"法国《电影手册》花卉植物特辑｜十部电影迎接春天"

在手册的理念和发展方向上产生了诸多矛盾两个人的对峙导致这一时期的手册越来越灰色难懂
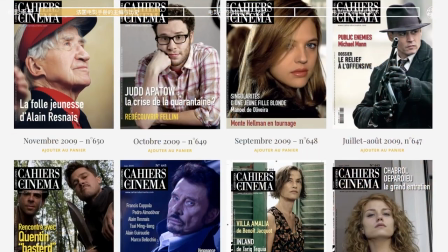2009年电影手册被再度一首英国出版商费顿成为了手册的新东家斯蒂芬·德洛姆被晋升为主编一直到被迫辞职之前德洛姆时代的手册主张回归本真和率直发掘电影中那些激发情感的力量他认为电影手册不仅在书写电影也在书写时代进而通过书写来改变这个时代
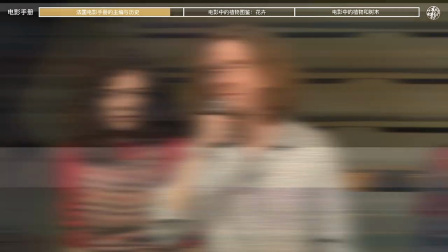就像手册在最初创刊的时候那样他用辞职来反对电影制片人
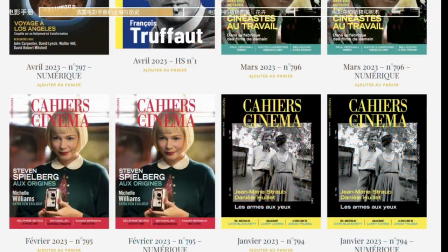和具有政治背景的企业家成为手册的新股东更是拒绝接受手册向友善和时髦妥协
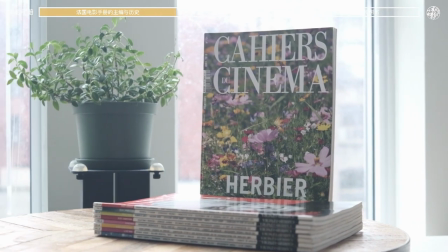今天我想跟大家分享的这本手册就是《德洛姆时代浪漫与情感艰巨的一期》
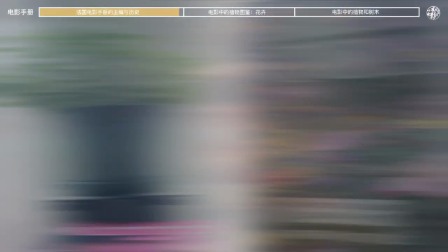2019年4月刊花卉植物和树木特集同时也以此来纪念2023年3月28日
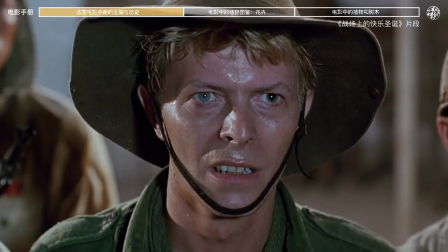刚刚离开我们的版本龙翼教授看过大岛主的圣诞快乐劳伦斯先生的朋友
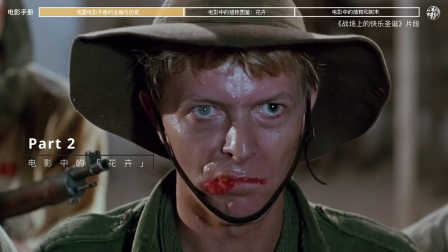肯定会记得这一幕你有没有想过大卫鲍翼吃的到底是什么花
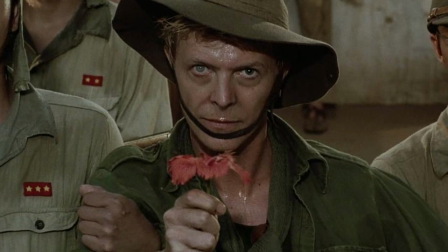电影的故事发生在印度尼西亚的爪哇岛大卫鲍翼饰演的少校吃的是一种木槿花
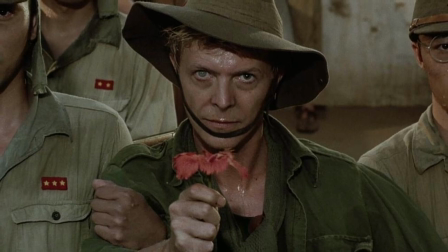电影手册的编辑是这样评价的Jack吞下了红色的木槿花
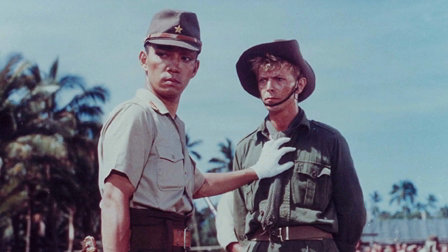就如同吞噬了版本龙依所饰演的日军军官视野井的心脏所以视野井称他为恶魔
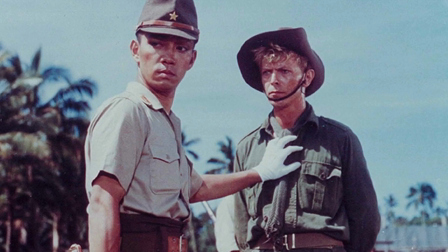在西方木槿花是多情之花也正是这一点让日军感到担心
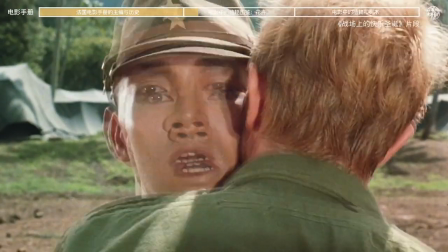除了木槿花红色还出现在日军军官的尖章上揭示了受制于太阳和钢铁法则的日本军官
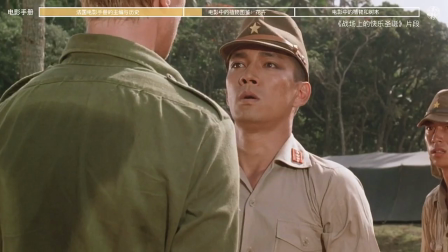内心深处也有着无法抗拒的人的渴望我们可以想象在日本武士手册中有这样一句话
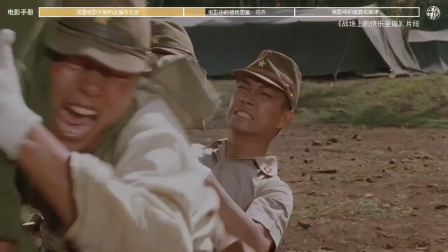比剑更值得警惕的危险是会削弱意志的花朵视野井唯一的办法就是把Jack也变成一朵花
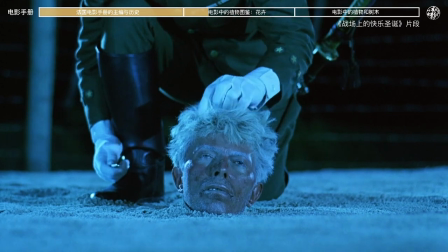将他的身体埋在地下只露出头部割下一撮头发就像是摘下一个花瓣
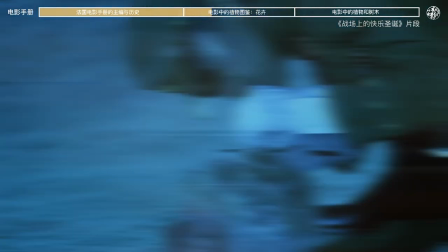以便之后能够永远地欣赏和崇拜它接下来一个揭示着血腥的红色花卉
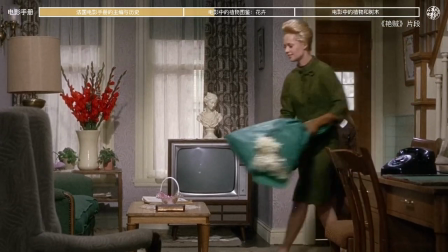出现在习于柯柯的电影《燕贼》中这是一种叫做唐昌普的花有名剑蓝
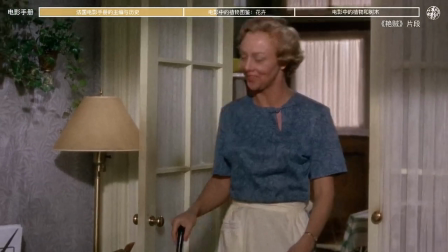名字来自拉丁语意思是短小的剑象征着暴力和死亡
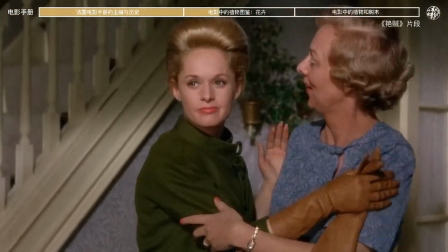在燕贼故事的开端女主角回到母亲家惊恐地发现房间里摆着一束红色的剑蓝
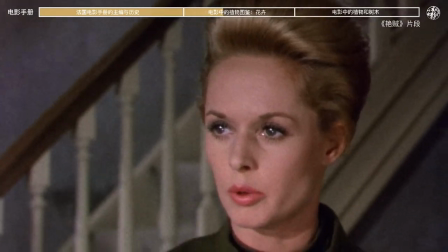瞬间红色侵染到她的脸上以及整个画面惊慌失措的玛尼用一束白菊花一种专门献给死人的花
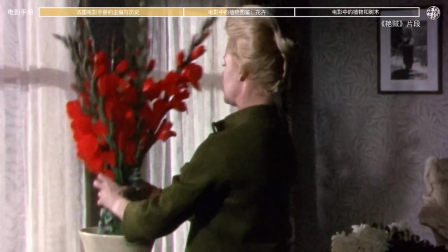代替了这束红色的剑蓝这束继练死亡的白菊花似乎象征着马尼的过往说完惊悚的花
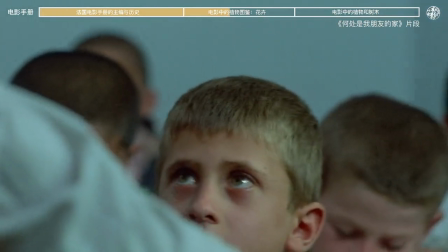下面来说说治愈的如果你也看过阿巴斯的何处是我朋友的家你一定会记得这朵小厨菊
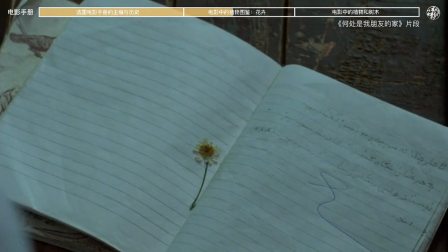这个特写只在最后一个镜头中短短的几秒钟却令人终生难忘这朵小厨菊脆弱又娇小
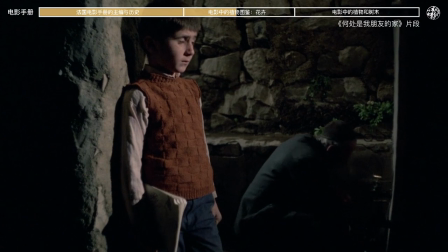被压在作业本的两页之间几乎被压扁的它却传递了最质朴的情感和无限的生命力
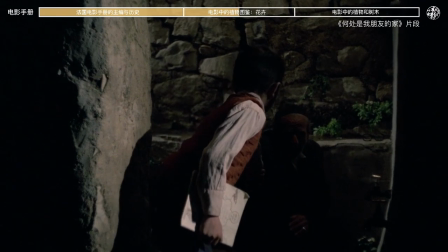老木匠将他摘下交给阿哈迈德像希望的灯塔一样带给他威光
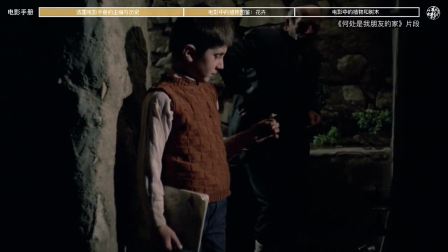受入的阿哈迈德就如同这朵没人在意的小厨局家人和邻居都没时间理他更不用说帮助他
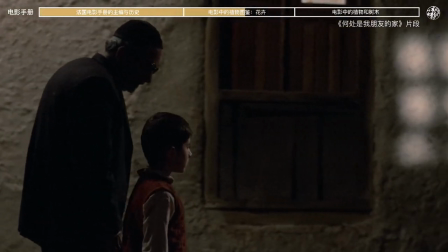阿哈迈德带着这朵小厨局穿梭在迷宫一样的小巷里
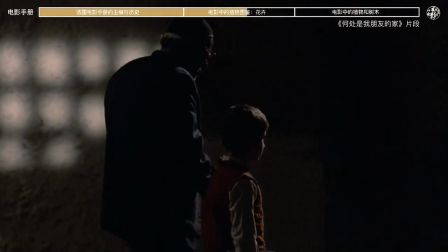最后一次尝试寻找朋友的家孤独地度过了狂风席卷的夜晚
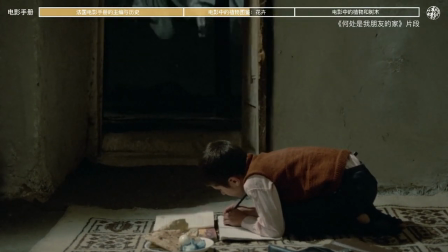最终把他交付到了朋友的手上阿巴斯用一整部电影唤醒世人
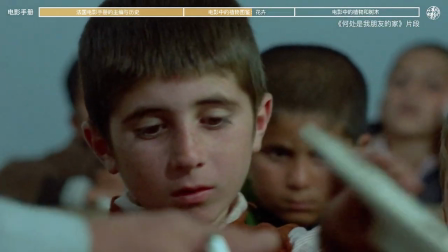看看这些闪闪发光的孩子们吧与小书局形成鲜明对比的
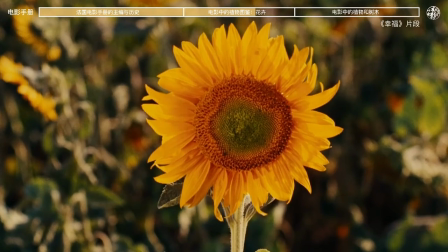是永远朝向太阳的向日葵他的绽放是如此热烈以至于你无法忽视他首册的编辑是这样描述向日葵的
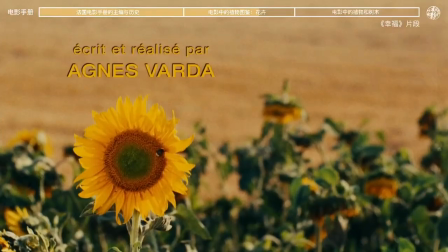他们就像是人的眼睛组成的田野黑色的瞳孔永远看向同一个方向
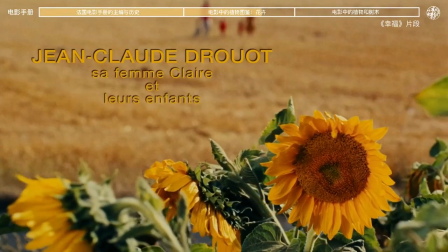在阿尼斯瓦尔达的电影《幸福》中向日葵始终处在画面的前景背景是一家四口模糊的身影
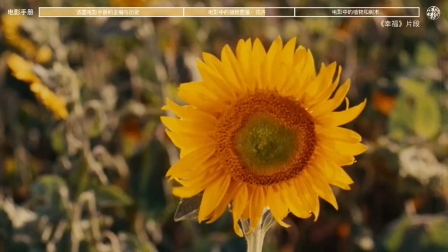由于向日葵只朝向太阳的方向眼睛里看不见其他的东西
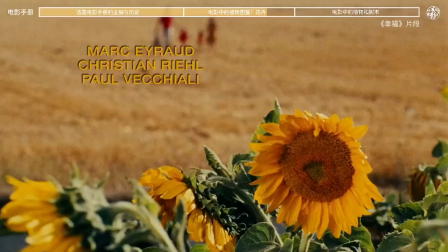这象征着一种普遍的自私既对幸福的向往